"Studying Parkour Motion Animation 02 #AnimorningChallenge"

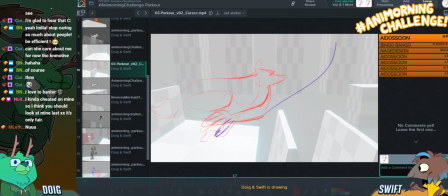[65:07]
Tibbs animated her background. What?
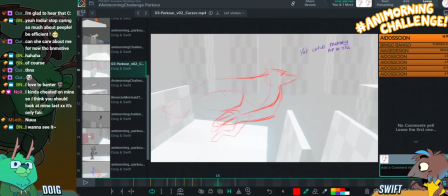[65:14]
I'm sorry, Tib. Yeah. You did what now?
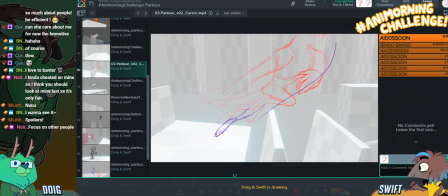[65:19]
She animated I'm excited. Her own camera movement background. I'm excited to see that.
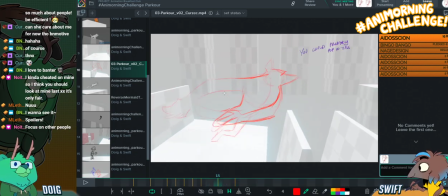[65:23]
That's fun. And I feel kind of like this foot might be up at this point. Because we're seeing it come round. I'm talking about this back foot.
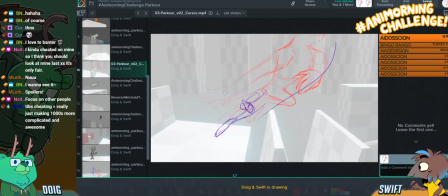[65:36]
We're seeing it come round. So I'm feeling like it might be more kind of up. Like this. Oh, I'm looking at the wrong drawing. That's the problem. That's the issue. It is up.
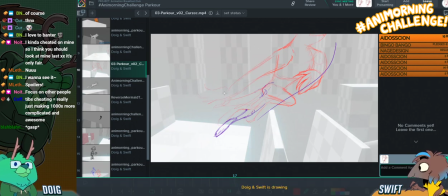[65:56]
Lovely. Maybe try bringing it forward in space a little bit. So it's a little bit less completely side on. And a little bit more like this. With the knee coming forward. Get that overlap. Yeah. Which you're getting a nice sense of that with the hand.
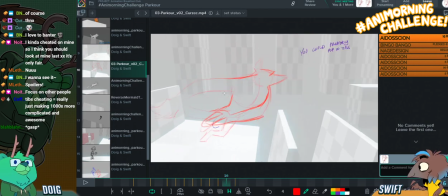[66:16]
Yeah, that hand is lovely, by the way. You could even smear it more if you wanted to, you know. Really. Drag that hand down. Why not?
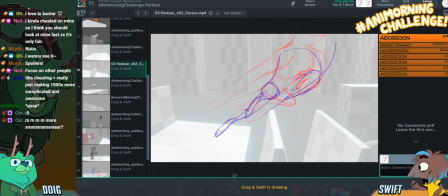[66:34]
And then I love this like slender shape. I just want to push that slender shape more, and I think maybe rotating the knee toward the camera a bit helps with that.
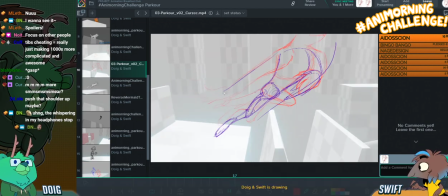[66:49]
And then we have the hand. The back hand is dragging, which is super nice. I think you just creeped out Rolando with your whispering.
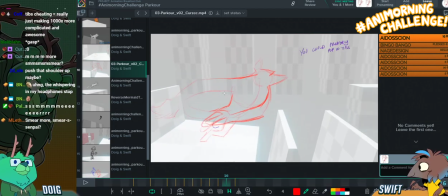[66:58]
Get creeped. Waffles. Do you want to tell the story of how you creep everyone out by saying that all the time? Oh, it's not everyone. It's just Elle. We were on a voice call,
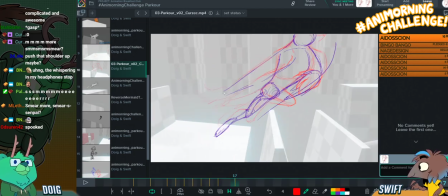[67:11]
and she was talking about how I think maybe she's not a fan of ASMR or something, or like her headphones are really quite not sensitive or clear, like just really clear.
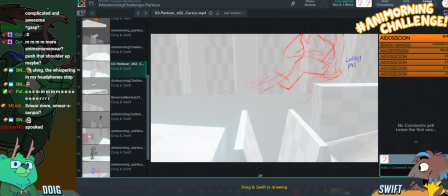[67:26]
So I just whispered waffles into the microphone during a voice chat periodically just to creep her out.
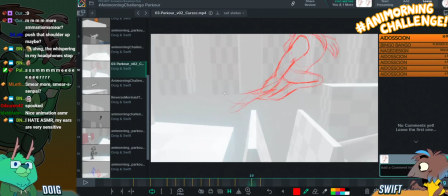[67:37]
Lovely paths of motion. Like, I really love the way you're unfolding these legs as they go.
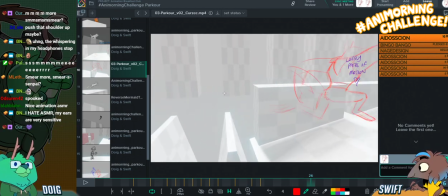[67:47]
I think one of the problems here with the landing that you were talking about is you could add in a stretch frame here to really feel it, because the timing on the way down,
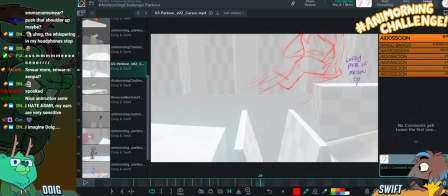[67:56]
sorry, the spacing, I keep using those interchangeably by accident.
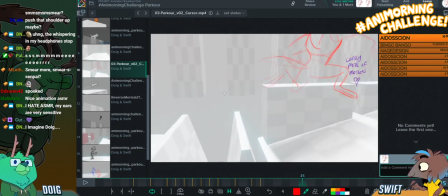[67:59]
The spacing on the way down here feels very even between these drawings.
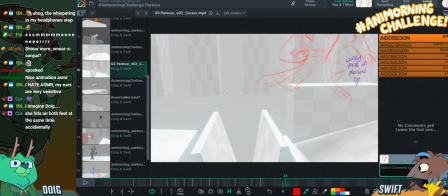[68:09]
So I think like you might want to start unfolding this this front leg here.
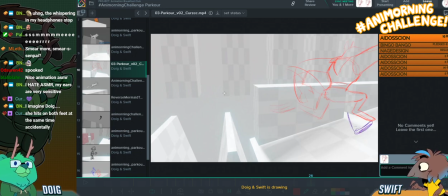[68:22]
And then like figuring out how the legs work. They seem to just have, yeah, they just have knees, and then the feet are quite large and they can stand on the tiptoes. I getcha. Yeah, they just got big feet. Yeah.
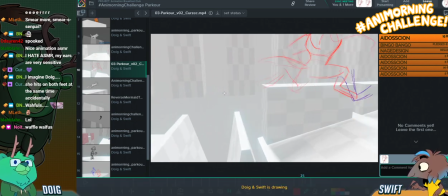See, you could stretch that down. And then that would be brought in.
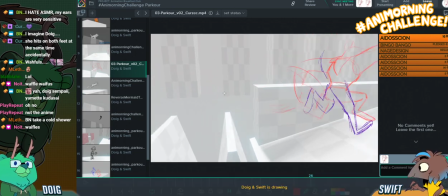[69:04]
And drag the upper body behind.
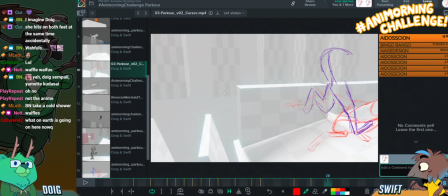[69:09]
Because it's going to go down next, so it's all about that contrast. I'm looking at it like a whip.